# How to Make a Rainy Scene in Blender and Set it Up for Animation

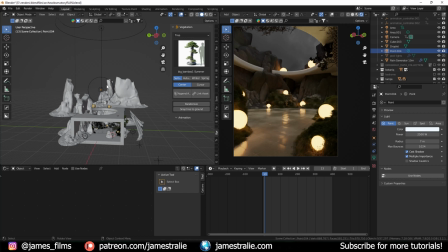[4:24]
So I just really am purposeful about my placement of these lights to really draw your eye into the frame. I'm also changing up the scaling of the lights too, so all these orbs are kind of like different sizes so that it feels a little bit more realistic, like you've kind of got variation to the scene, variation to the lamps, variation to the placement of this, so it looks more natural, kind of integrated with the landscape.
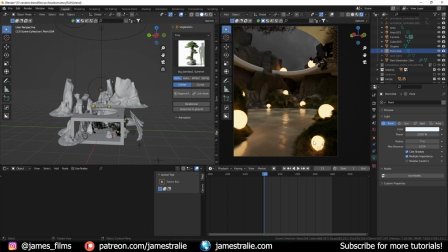[4:43]
You know, these are kind of like resting on the moss. They're also adding some interesting kind of glow to the edges of my plants and rocks too, to really draw out those details and have your eyes kind of exploring through the scene. You know, I really want you to take in all of the details of the scene as you're looking through. So that's the basic lighting setup here for that part.
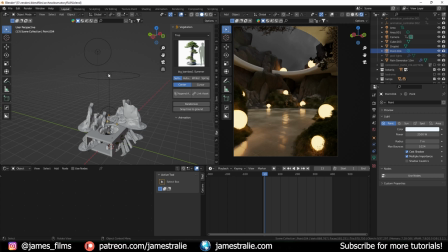[5:03]
I'll get to this lighting setup up here in a second, but I've got this huge area light up here with quite a bit of power and kind of a bluish hue to it. This is actually going to be illuminating a lot of the rain too, because what I noticed was a lot of the rain was kind of getting lost in the dark background of the sky.
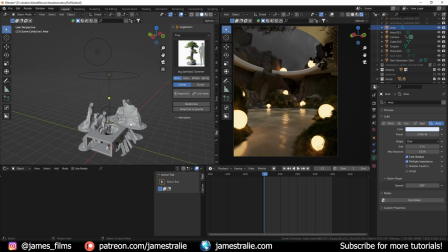[5:19]
So I wanted to kind of draw it out a little bit more and really heighten that kind of transparency, translucency of the droplets, and really make that pop a bit more. So that light is kind of serving that purpose. And I'll talk a bit more about that as I get into the rain simulation.
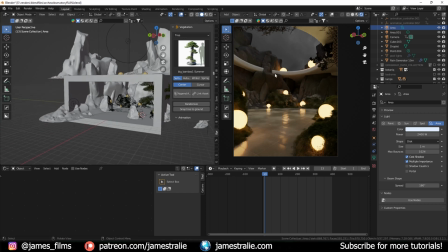[5:33]
But one more thing that's really heightening this overall feel of the scene is the textures that I've used here too.
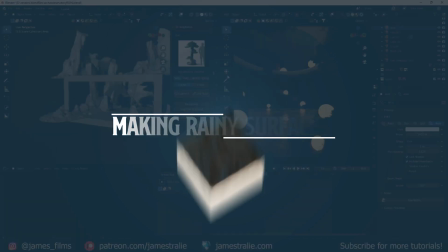[5:39]
So there's a lot of very dark natural textures that kind of fade away a little bit. So your eye's not really necessarily drawn into these darker corners.
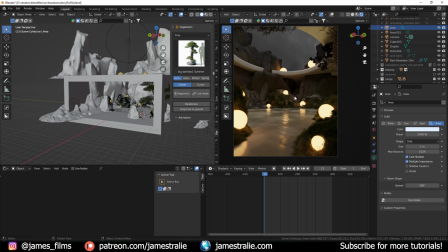[5:47]
It's kind of like a natural vignette that I've set up here for my scene. I do have a couple kind of brighter rocks and brighter leaves and foliage. And eventually if I bring in my other plants, I got a lot of vegetation here that I can enable. There's some kind of bright flowers and stuff that I've used too that kind of enhance the brightness of the scene.
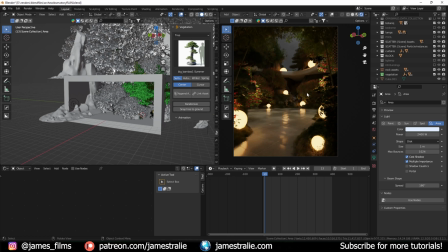[6:04]
So that you can see here, I bring these flowers and stuff in here too. So those bright leaves and bright flowers are kind of drawing your eye in a little bit better there. But there's some pretty dark regions, and this floor initially was pretty dark when I kind of brought it in too.
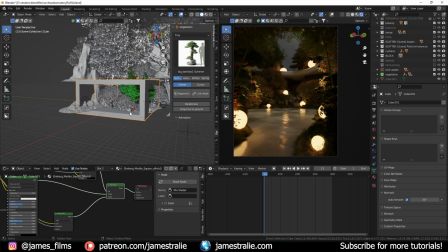[6:17]
So what I actually did is I have this marble square texture that I'm using for my scene.
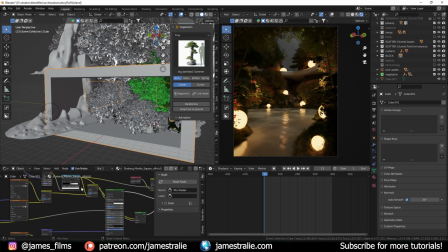[6:22]
And I followed, there's a really great technique to add in procedural puddles using a noise texture. Blender Guru talks quite a bit about this in an older tutorial of his. But this is a really fun technique where you're using a glossy BSDF in a mix shader with some controls from a noise texture.
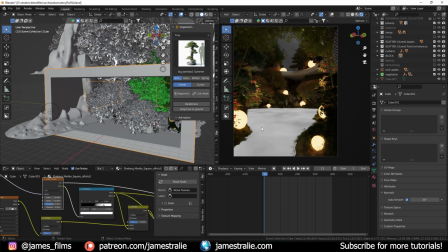[6:40]
So if I was to just show what this noise texture looks like here, you can see it's a pretty subtle texture, and I've kind of ramped it up with this color ramp to kind of draw out those puddles, up the detail of this a little bit so that you can kind of see these edges a little bit more. And then controlled it with the color ramp, mixed in with my original texture for that,
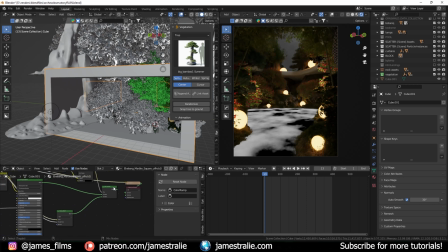[6:58]
and then just mixed it in with a nice glossy BSDF node to get to that final result of having these really nice puddles that just kind of catch the light a little bit more. And you can have some kind of breakup of this texture too. So it looks like it's been raining for a while. The scene just has this kind of wet, cozy, rainy day feel to it.
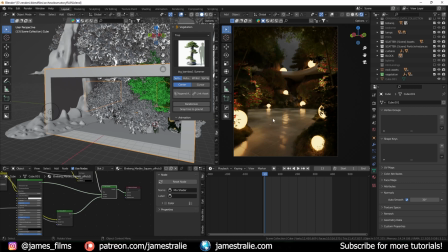[7:14]
And you can see kind of how the puddles have formed here. There's some kind of parts of the texture that are a little bit drier there, and you kind of have the wetter puddled regions, which looks really nice. And if, let me just turn that off for a second here too. So if I pull this back, and then I just want to also just highlight just this guy here.
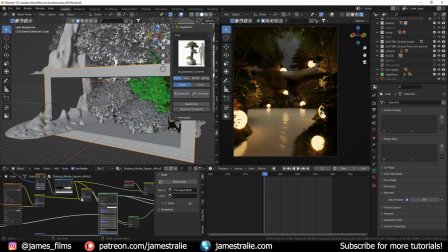[7:34]
So this is what the texture originally looked like pretty much too. It was, is that right? Yeah, there we go. So this is how it looked like initially. So it's already pretty reflective as a texture.
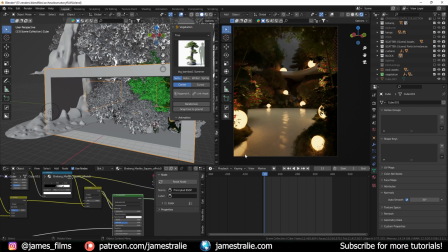[7:46]
It's got quite a lot of glossiness to it to begin with, but it looks kind of just uniform, and it'll look really weird with the rain coming down if it just looks dry like this. You know, if it's landing on here and it doesn't work photorealistically. If you look at some reference photos too of what rain looks like and what puddles look like outside, this just wasn't it.
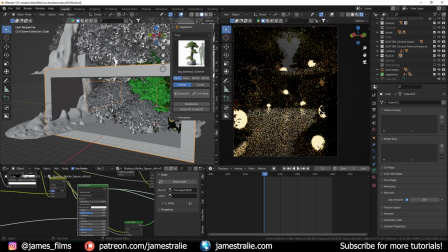[8:05]
This wasn't the look I was going for. So I had to add in this kind of extra bit of puddleness to it to really heighten that effect and really make the rain pop as it's coming in.
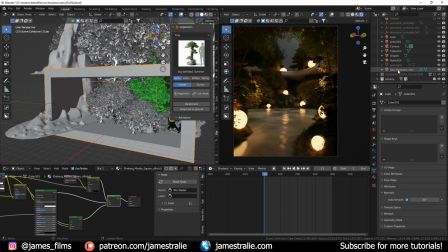[8:15]
So let's actually talk about the rain itself too here. So this is a really fun, it comes basically as like an asset library. So if I go over to my asset browser here, it's this rain generator that I've just located the blend file that has all of these rain generator things in it.